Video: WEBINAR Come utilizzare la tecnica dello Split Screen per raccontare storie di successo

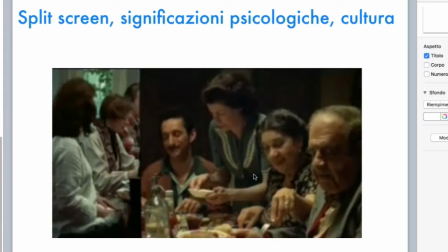[31:41]
Qui invece abbiamo Woody Allen, io e Amy, che torniamo sempre un tempo, diciamo, antico, tra virgolette, siamo nel 77,
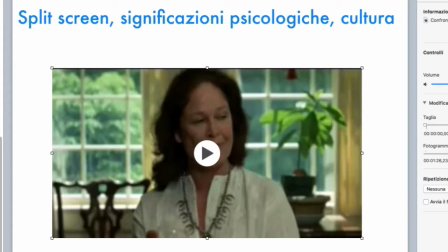[31:53]
e qui l'operazione invece di tipo culturale.
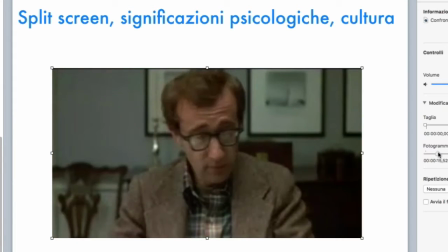[31:59]
Eccola qua, abbiamo due famiglie diverse. Woody Allen partecipa a due pranzi, eccolo qua,
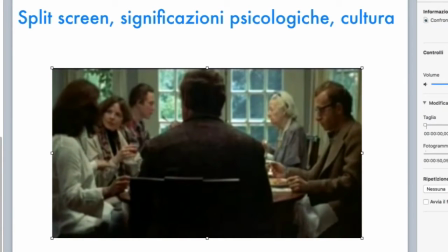[32:11]
partecipa a due pranzi e dopodiché intanto notate che in questo caso
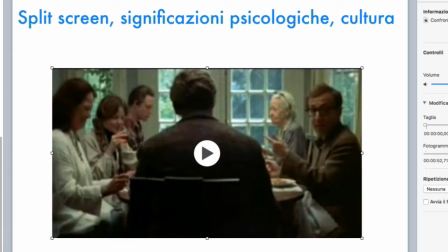[32:18]
si rivolge direttamente al pubblico, esce dalla scena, parla in camera, quindi parla qui seduto in sala sul suo divano,
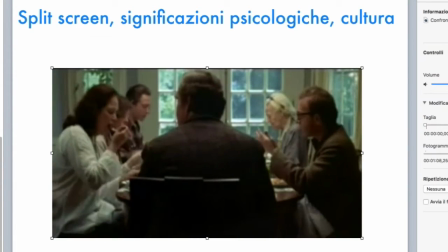[32:28]
e poi ecco che
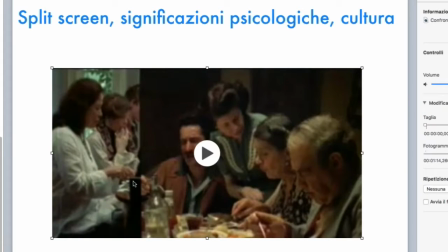[32:31]
lo split compare mettendo a confronto due famiglie.
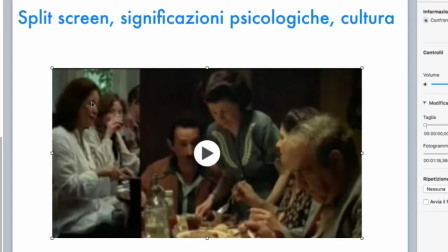[32:37]
Tiene molto stretta la scena sulla sinistra,
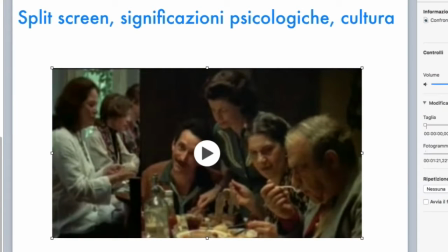[32:43]
anche qui c'è una composizione, vedete, c'è una linea che viaggia trasversalmente, che unisce le teste di queste tre persone, quindi dal punto di vista compositivo è interessante questo allineamento.
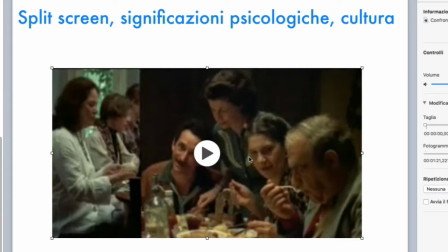[32:57]
Qui invece abbiamo una circolarità della rappresentazione e stanno bene insieme queste due cose,
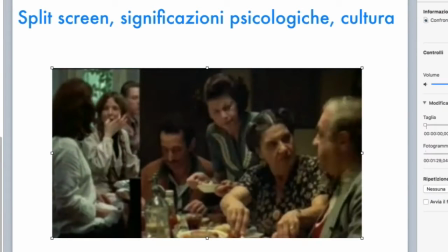[33:05]
ma tra l'altro è anche determinato per il fatto che abbiamo proprio due modi
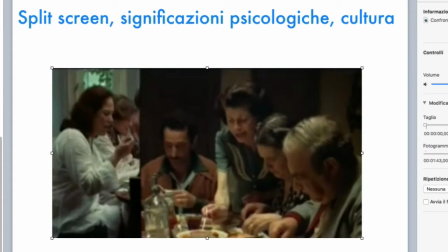[33:10]
completamente diversi di stare in famiglia, e in effetti una, questa linea grafica rappresenta una sorta di linearità anche culturale e istituzionale, qui invece
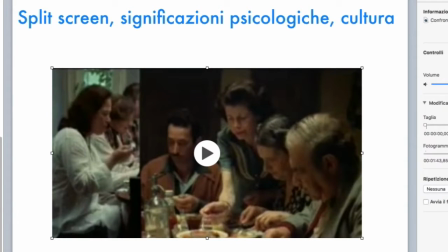[33:25]
si rappresenta una famiglia diversa nella quale le espressioni,
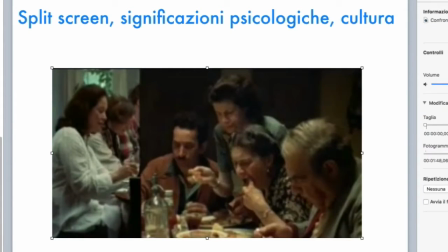[33:31]
la partecipazione eccetera assume un modo più circolare.
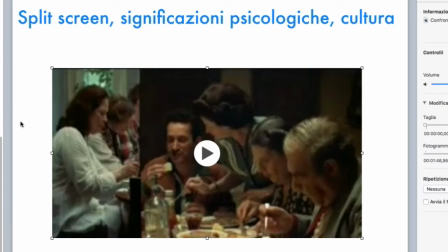[33:35]
Quindi vedete anche come è importante studiare il modo con cui lo split compare
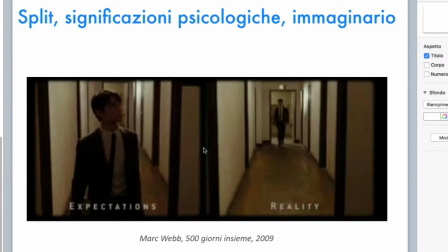[33:43]
sulla scena.
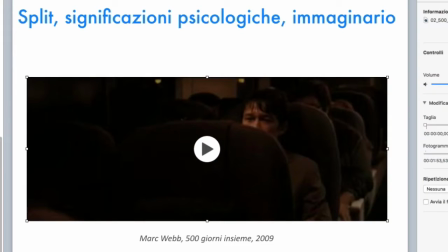[33:45]
E poi torniamo a 500 giorni insieme, che appunto, torna a ripetere, è un film che parla di una storia, se vogliamo anche piuttosto, sotto certi aspetti, voglio dire, scontata, ma
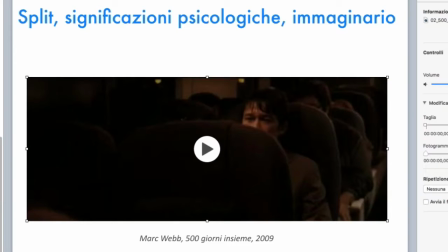[34:02]
sicuramente arricchita in modo geniale da tutta una serie di trovate narrative compositive che la arricchiscono e che la rendono una storia decisamente interessante proprio sul piano psicologico, perché soffermano l'attenzione dello spettatore in determinate circostanze,
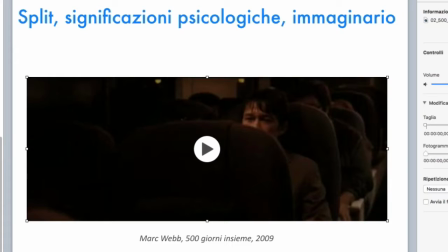[34:22]
anche qui violando una delle leggi fondamentali della costruzione cinematografica hollywoodiana, che va sotto lo slogan del montaggio trasparente, cioè il montaggio invisibile,
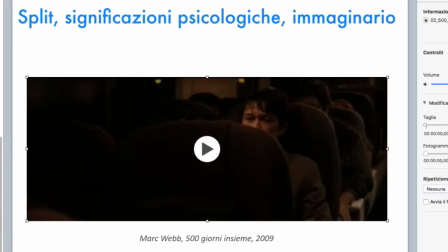[34:36]
vale? Di non mostrare gli effetti di montaggio attraverso invece una narrazione costruita su tagli secchi di cui lo spettatore non deve neanche accorgersi. Ma è un tema questo su quale potremmo
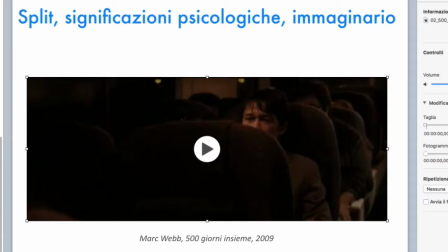[34:53]
parlare per delle settimane, non ci interessa adesso approfondire questa cosa.
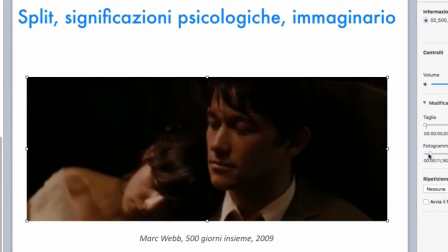[34:58]
Torniamo dunque allo split e vediamo che c'è qualche cosa tra loro,
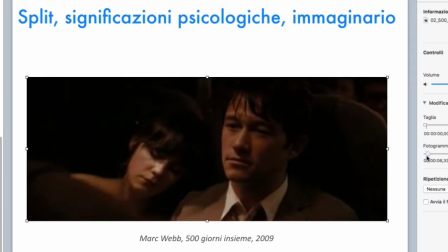[35:03]
si è lasciata un attimo andare, c'è un contatto, questo è importante, questo contatto,
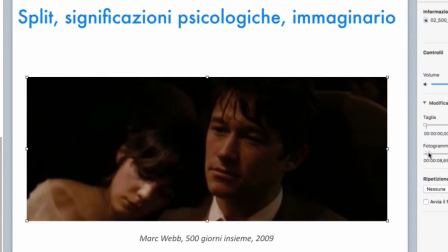[35:12]
qualche cosa che è accaduto prima, fa sì che il nostro giovane protagonista possa crearsi un immaginario.
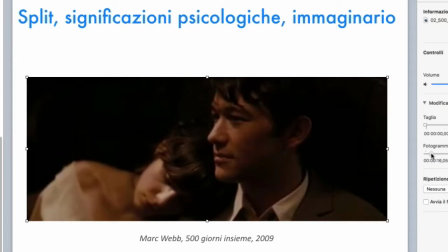[35:20]
Però l'azione dell'immaginario del protagonista viene interrotta attraverso una discontinuità che
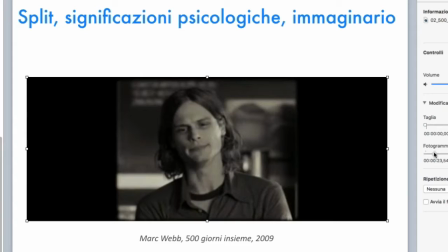[35:31]
viene marcata da una sorta di inquadratura di tipo televisivo bianco e nero. Non c'era alcun bisogno di fare questo,